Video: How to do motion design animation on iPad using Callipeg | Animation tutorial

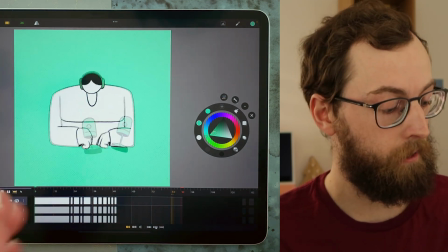0s
Today I will show you how I animated this traditional animation motion design using CaliPeg on an iPad. It was made for the Monday challenge with the sim podcast so that's why there is a limited color palette here and it helped a lot to have a specific theme to get new ideas and try new stuff.
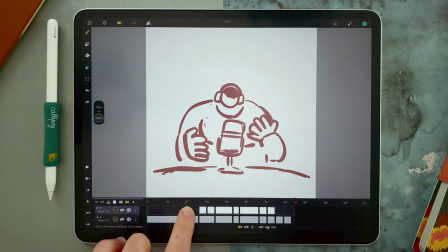15s
I started with the basic animation which is my animatic here with only a few drawings showing the idea of my shot. The idea was to have a woman recording a podcast and then someone listening to it on a phone.
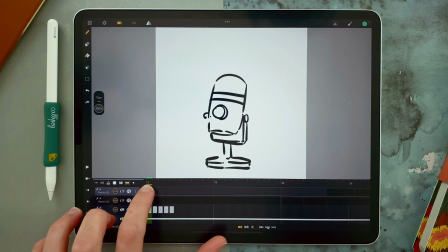27s
Then I made some design decisions, basically here with the microphone. I took a reference to understand better how it will look.
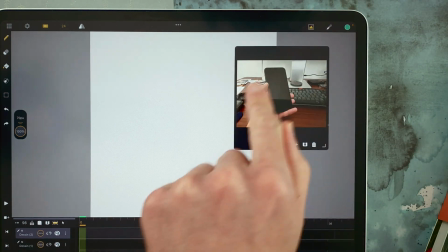34s
I also took a reference for the phone here and the way the fingers will hold it. Here I have the basic design of my character.
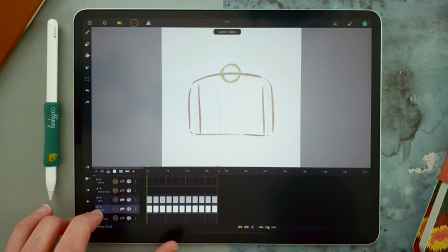41s
Then I did a turn for my character. I have the body here, then the head, the guide for the turn of the microphone and the microphone itself.
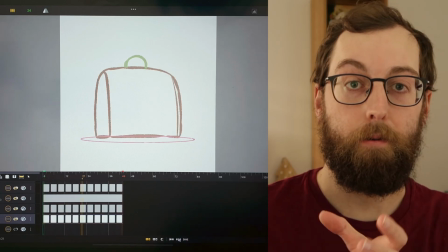49s
When doing so, I simplify everything with basic shapes to make it easier to animate and understand the volume then i made a more advanced animation
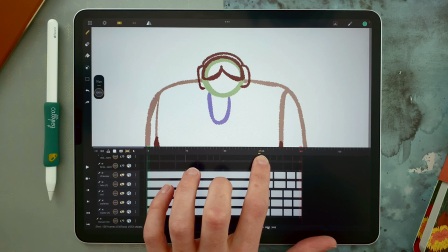58s
i made the head following the body so the body turns and then the head will follow to make it more dynamic and interesting to look at then i added the arm movement because she will just make some kind of magic and move the microphone i added the hands here and if you watch carefully here
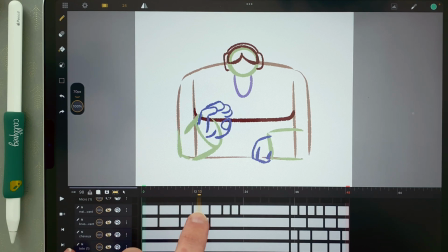74s
you can see an ease out then we change the pose ease in we make a turn ease in again so with a few drawings you can
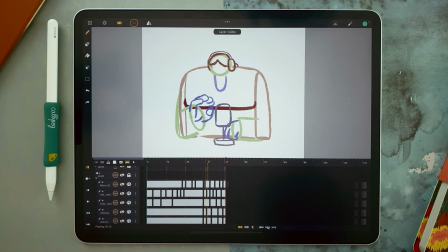82s
have a dynamic hand movement and then i added of course the microphone the microphone was fun to animate here it will start moving after the
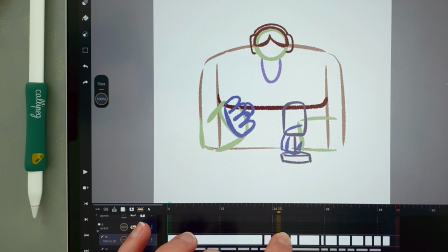91s
hand has finished the movement it will push the microphone and then when we start the turn it will speed up with a slow out here and then the
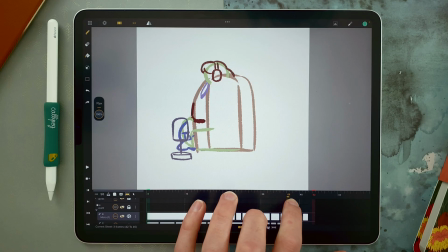100s
speed increases and when it turns i made a rotation so we can feel the speed of the microphone again there is not that much animation
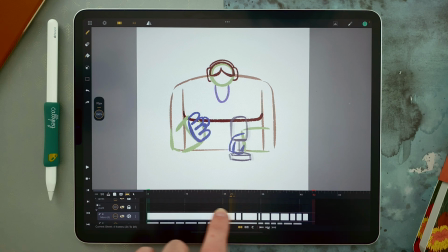108s
here only a few drawings and those ones here are just the same drawing copy pasted to copy paste a drawing in cali peg long touch with two fingers and then you have cut copy and paste icons okay so now i have the first part of my animation and then we have the end of the loop with a few
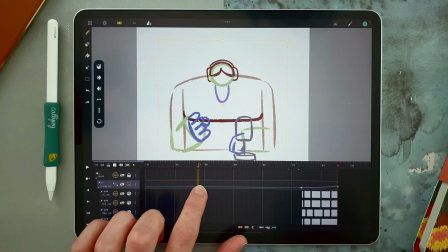125s
drawings here some are just copy paste and then inverted from the first movement here we also have the microphone being dragged by
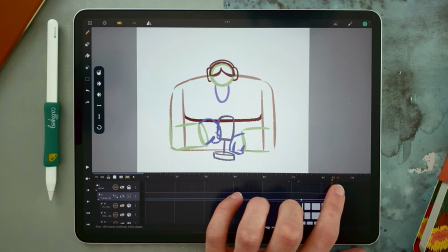134s
the rotation so there's a bit of a delay and also when it slows down it moves a bit left and right and in the last frame she already
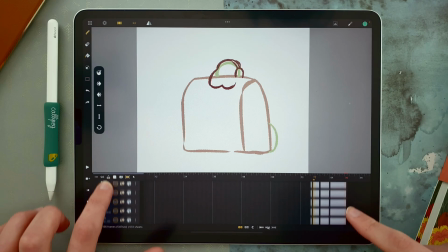141s
lifts her hand to make it look properly these layers here are put in a transformation layer just to make a bit of a scale it starts a bit smaller and then it becomes bigger and it will help to make the animation dynamic and then we have the phone part so i have
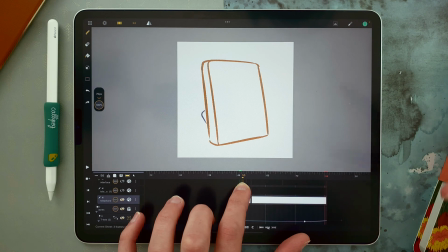158s
seven layers for the phone the phone is basically three drawings here it is a squash then a stretch and then we have the original volume of
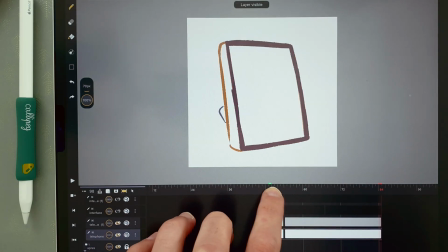166s
the phone then i add the borders of the screen the interface here the finger
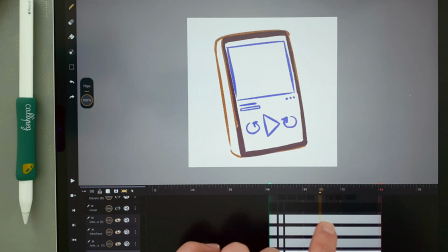171s
will press play i have some more interface here the cover in the podcast application
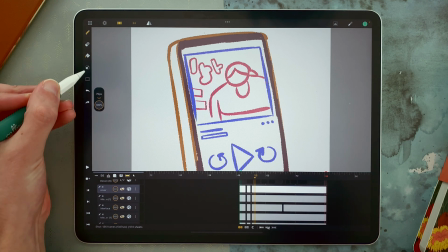176s
i transformed it with a simple transformation like this in perspective mode
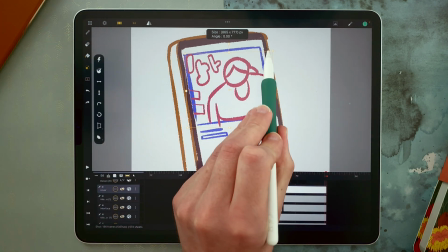180s
and i just change it like this to adapt to the interface i
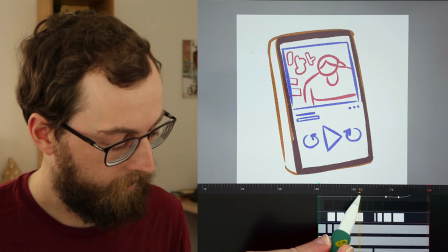186s
added some bubbles around to make some effects really simple here again just
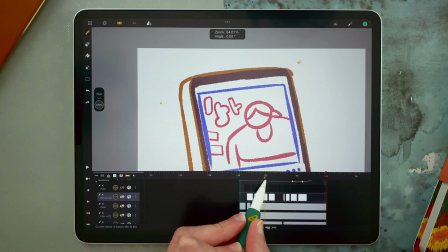191s
a few shapes getting smaller and also around the play icon
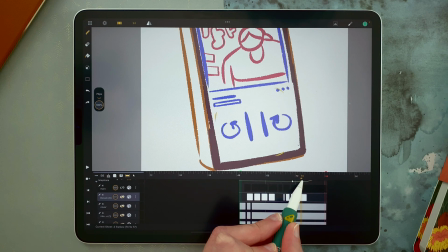196s
when the character will tap on it it's kind of a water effect really simple here again
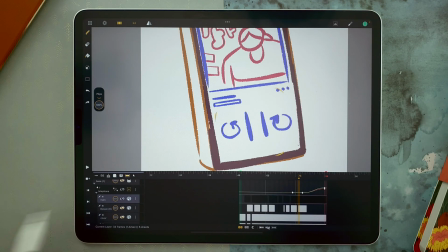201s
just four drawings and then of course the hand which will appear here then
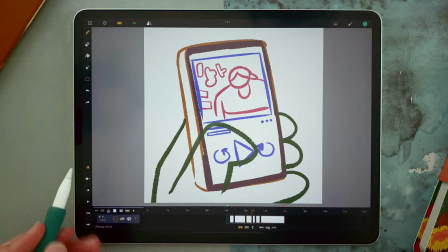206s
press and slow in that's the basic animation of the phone but then i added a transformation layer which contains all the
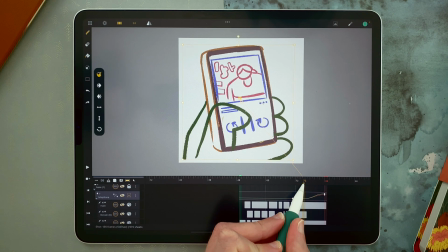214s
seven layers and i added some keyframes here to go up and then it goes outside the shot and that's why it was important
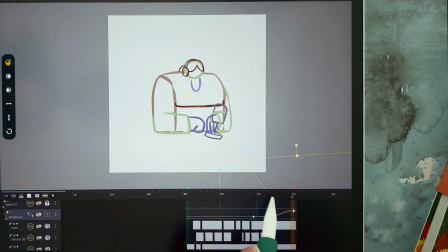223s
to have a zoom in here for the character so you can see a nice transition here and
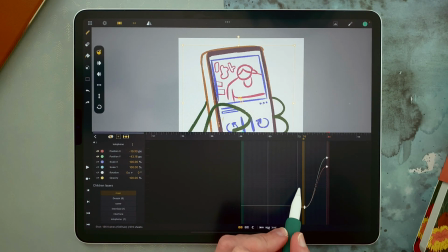228s
at any time you can go into the curves here select keyframes change the dynamic of the tangent to make some variation of the slowing slow out speed so here is my animation and now i have
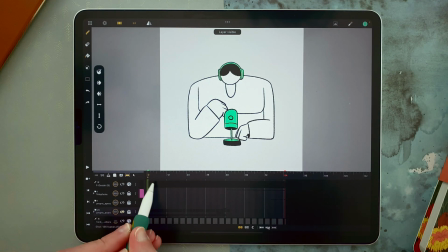240s
to clean it and then color it so i have one folder for each part of my animation the first part the phone part and the end part.